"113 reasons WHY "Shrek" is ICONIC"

Did you know that the Russian dubbing actor of Shrek was recognized as the best Shrek of all time? DreamWorks loved the Russian dubbing so much that they want to replace Mike Myers in the future Shrek films. How did Fiona actually survive in a castle without food? How many memes this cartoon create, and why Shrek was ahead of his time? I've collected 113 reasons why Shrek is an iconic cartoon. So please subscribe right now, because this video is...
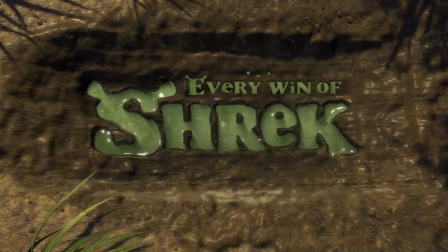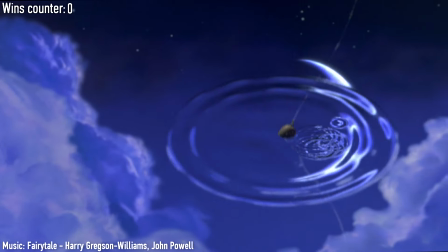Fairy Tale Tune ended up being the official unofficial title theme for DreamWorks.
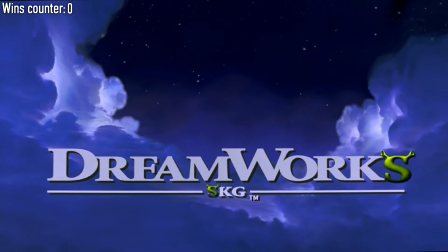(0:45)
The melody was in most intros for all 20 years.
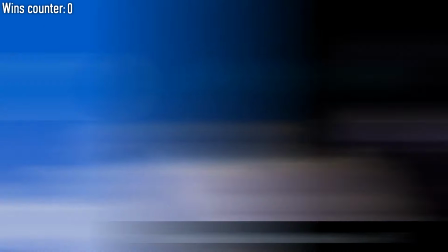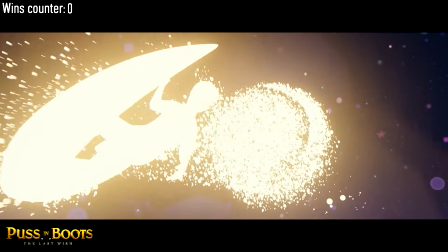(0:56)
And when the studio updated it, Fairy Tale played, of course.
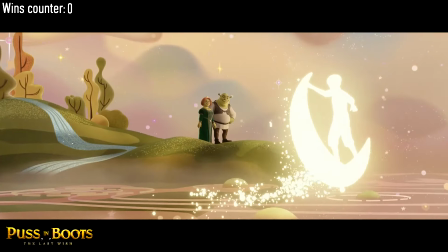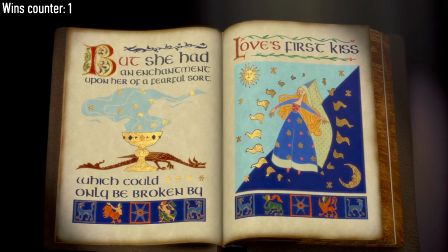(1:06) Once upon a time, there was a lovely princess. Enchantment upon her of a fearful sort could only be broken by love's first kiss.
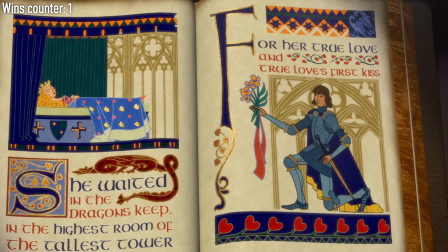(1:14) She waited in the dragon's keep for her true love and true love's first kiss.
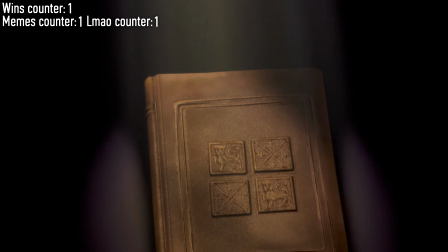(1:19) Like that's ever gonna happen.
This is a perfect introduction, because in 40 seconds, we were told everything we needed.
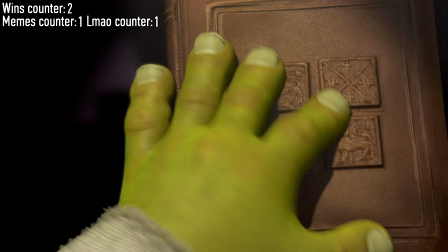(1:26)
The curse of the princess, Shrek's attitude to all this fairy tale stuff, an important hint at the backstory with the fairy godmother,
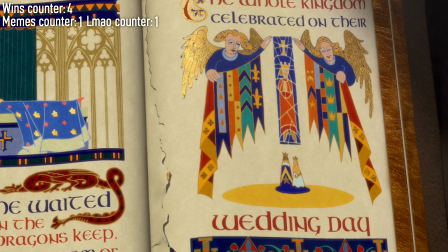(1:32)
and a very clever foreshadowing of the finale of the story on the last page.
The whole kingdom celebrated on their wedding day.
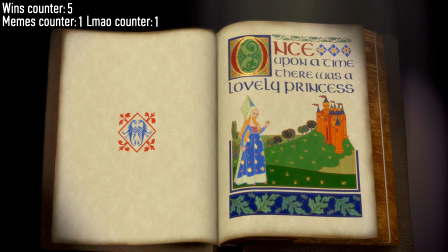(1:40)
And all this introduction is in the form of a book of fairy tales. Because Shrek is, no matter how you look at it, a fairy tale.
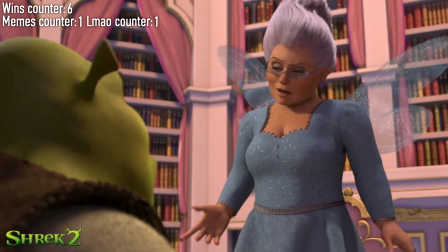(1:47)
Regarding the fairy godmother, her image was designed during the first part, and they wanted to add it in the cartoon, but in the end they abandoned this idea.
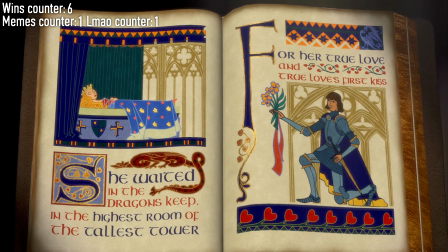(1:55)
So yes, Fiona was cursed most likely by the fairy godmother.
Like that's ever gonna happen.
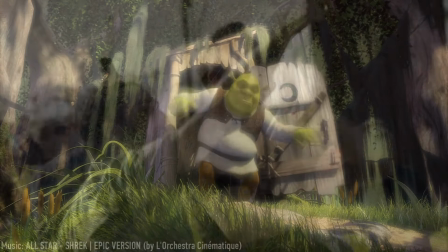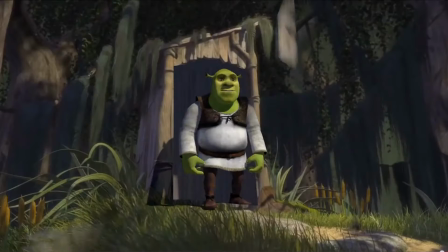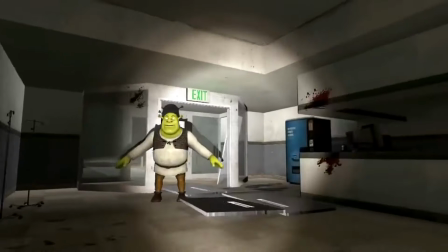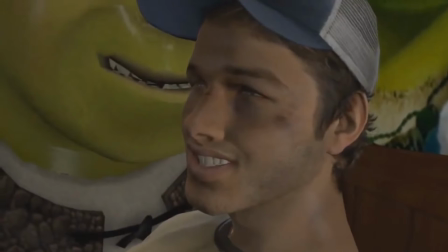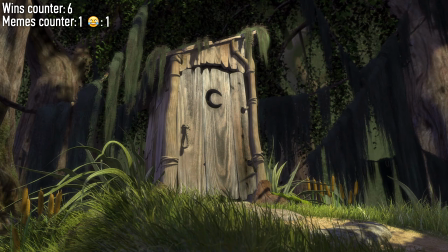(2:38)
An iconic scene that has become a legend. This is probably the most famous toilet in the world of animation or cinema in general.
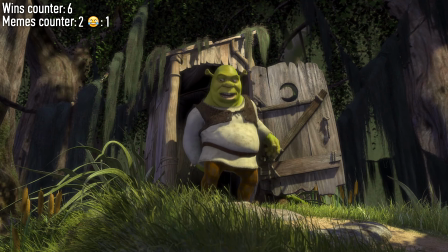(2:45)
Special thanks for the perfect track Smash Mouth All Star. We all know that initially this song was put on temporarily until they choose the better song.
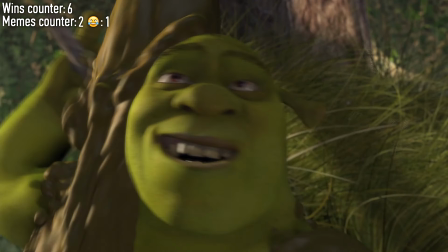(2:53)
As a result, All Star was loved by the creators so much that they decided to keep it.
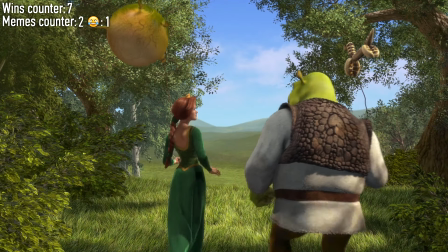(2:58)
And let me tell you right away the truth that is common to all films of this franchise.
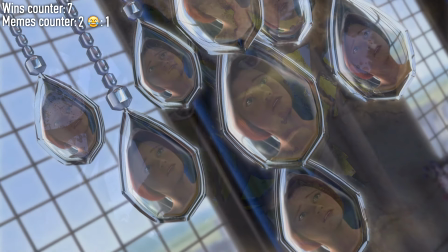(3:03)
Shrek does not have bad music, you'll see. The scene itself shows stunning graphics for those times.
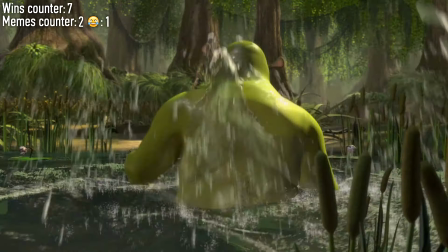(3:10)
Light, particles, animation of water and mud, and all these features were used for fancy texts.
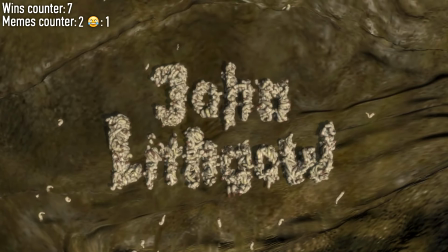(3:16)
Either mud on water, damn it, writing text with larvae. Believe me, I can't even comprehend how difficult is it to even imitate such an effect.
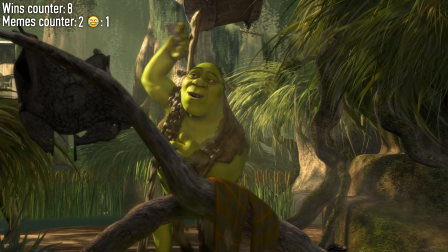(3:24)
There is also a rumor that animators actually took mud showers in order to better understand how to create such an effect in a cartoon.
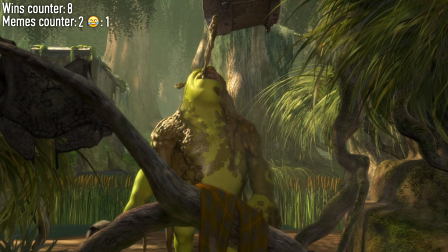(3:31)
But it seems to me that this is some kind of baseless rumor. All links lead to some Reddit post, and there are no proofs.
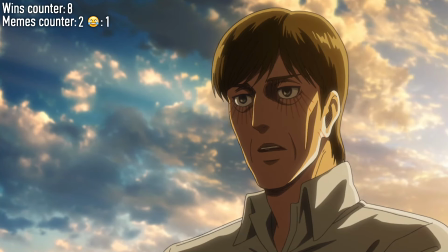(3:38) The sole truth of this world I've found is that there is no truth. We escape is getting pretty thick.
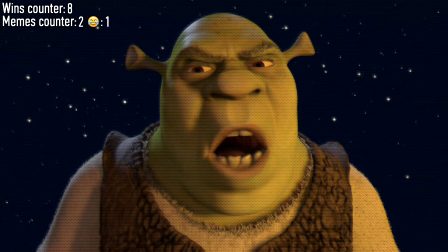(3:43) You're trying to keep out, just tell me that, Shrek. Ooh. Everyone! That's the way I like it, and I'll never get bored.
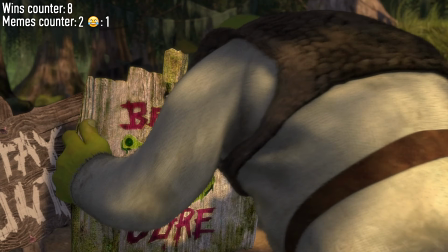(3:48)
Contradictory action. The ogre himself puts up a sign, beware ogre.
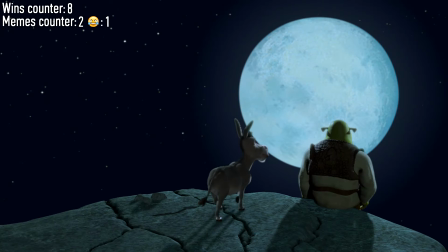(3:53)
Firstly, it is a reflection of his conflict with the outside world, which will be revealed in a very important dialogue with Donkey and will end with their reconciliation.
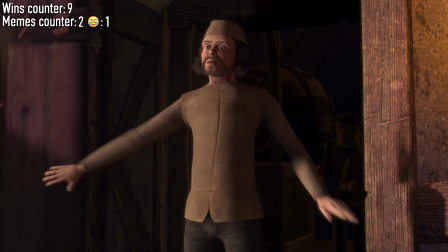(4:01)
But at the same time, Shrek, on the contrary, wants to save misguided hunters from death, which makes him more humane than the humans themselves.